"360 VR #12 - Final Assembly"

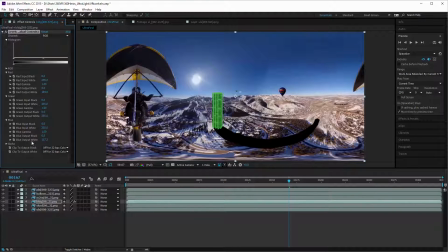(4:07)
We'll just bring this down to some much lower levels, and we'll also make it a bit on the redder side here. The building, we're really looking at the back side of the building that's in shadow.
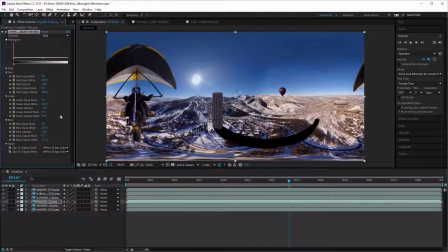(4:23)
So its illumination is just coming from this other side, part of the environment indirectly. So we do something like that. For the shadow layer, here what we need to adjust is actually the opacity.
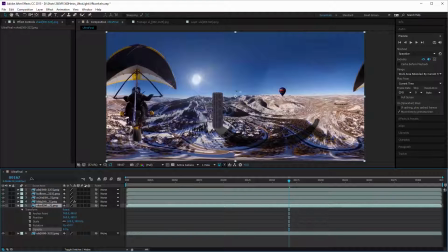(4:42)
We're going to bring the opacity down so that you get the shadowing effect,
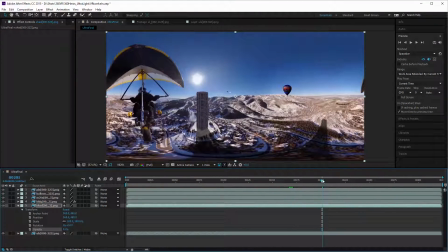(4:49)
but you can still see through to see what's underneath it. Similarly, for the mountain, we're going to go and
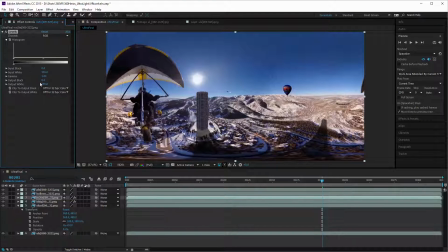(5:07)
just change its levels a little bit so that it's
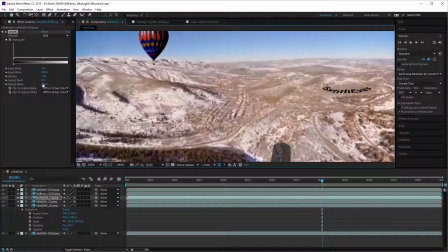(5:15)
not quite so incredibly dark. And we'd probably also, since it's so far away,
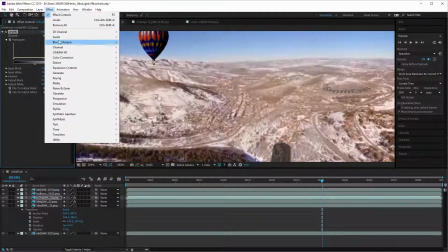(5:33)
we'd expect it to be just a little blurred out.
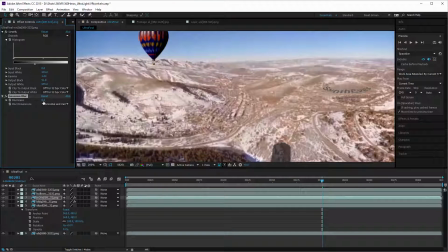(5:39)
So maybe we'll just blur it slightly.
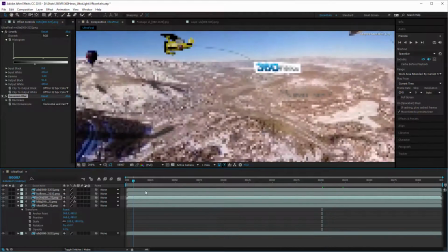(5:43)
So certainly not any claim or attempt that this is the world's best approach to this.
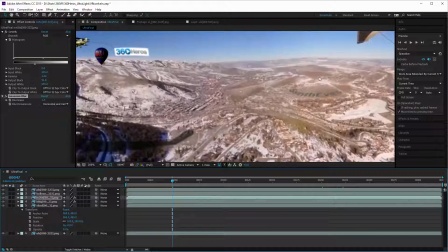(5:51)
I'm just trying to give you some idea of the things that people do. You know, we got people with a lot of backgrounds coming into these tutorials. So this isn't supposed to be a compositing lesson. But on larger objects also, we probably would want to worry about the noise level and actually intentionally add
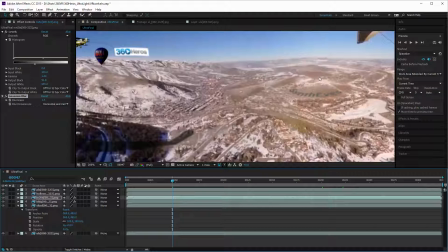(6:10)
some noise to the images just so that they don't look too incredibly digitally clean. That's generally a giveaway as well. Now, one thing that you don't see here
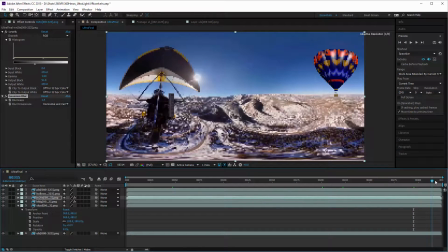(6:23)
is that at one point the building eventually passes behind the
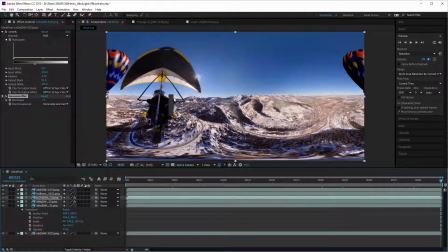(6:31)
ultralight, but in fact, it still sits on top of it. Here, I need to do a little roto work on the edge of the two passengers, the pilot and the passenger here in the ultralight, and I haven't done that.
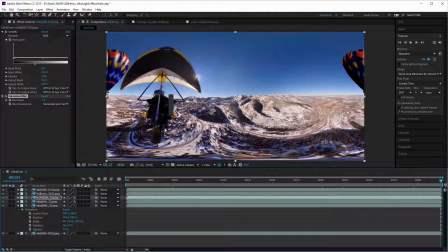(6:46)
There are actually some ways to do that using stabilization effects inside a synthesizer where you stabilize the people right here, and then you can get away with a roto mask that really changes very little,
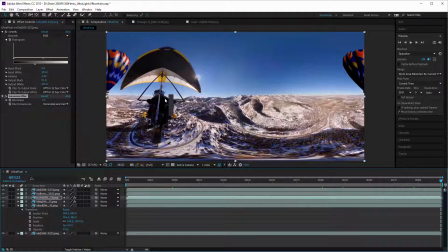(7:04)
and then you anti-stabilize it to get the mask back to match up with the original imagery. We won't do that whole thing there, and you know, after you do that, then you have to composite it all in After Effects, but that's kind of outside of the scope of the whole thing.
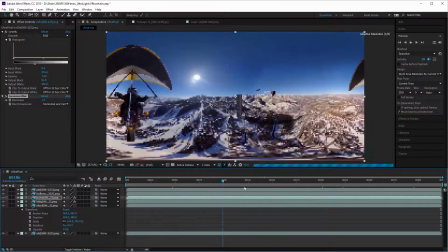(7:19)
But the overall point of this is that just that we bring in all these layers,
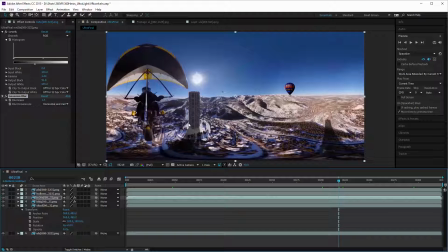(7:25)
we've rendered them all out individually in our 3D applications, and as necessary, use Synthize to convert to and from the 360 VR format from a regular linear camera.
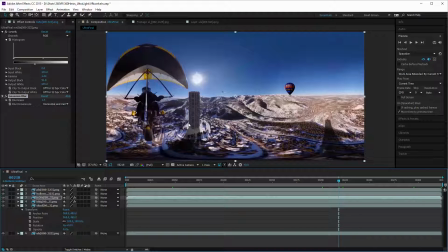(7:40)
And then we can just use a regular compositing application to do this, even if it doesn't support the 360 VR capabilities. We're just doing straight 2D compositing here to do this. So, you know, over time, you know,
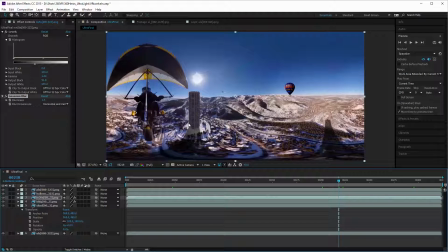(7:57)
we'll get more and more 360 VR capabilities in the various compositing apps and can take advantage of those directly. In the meantime, you can still get things done.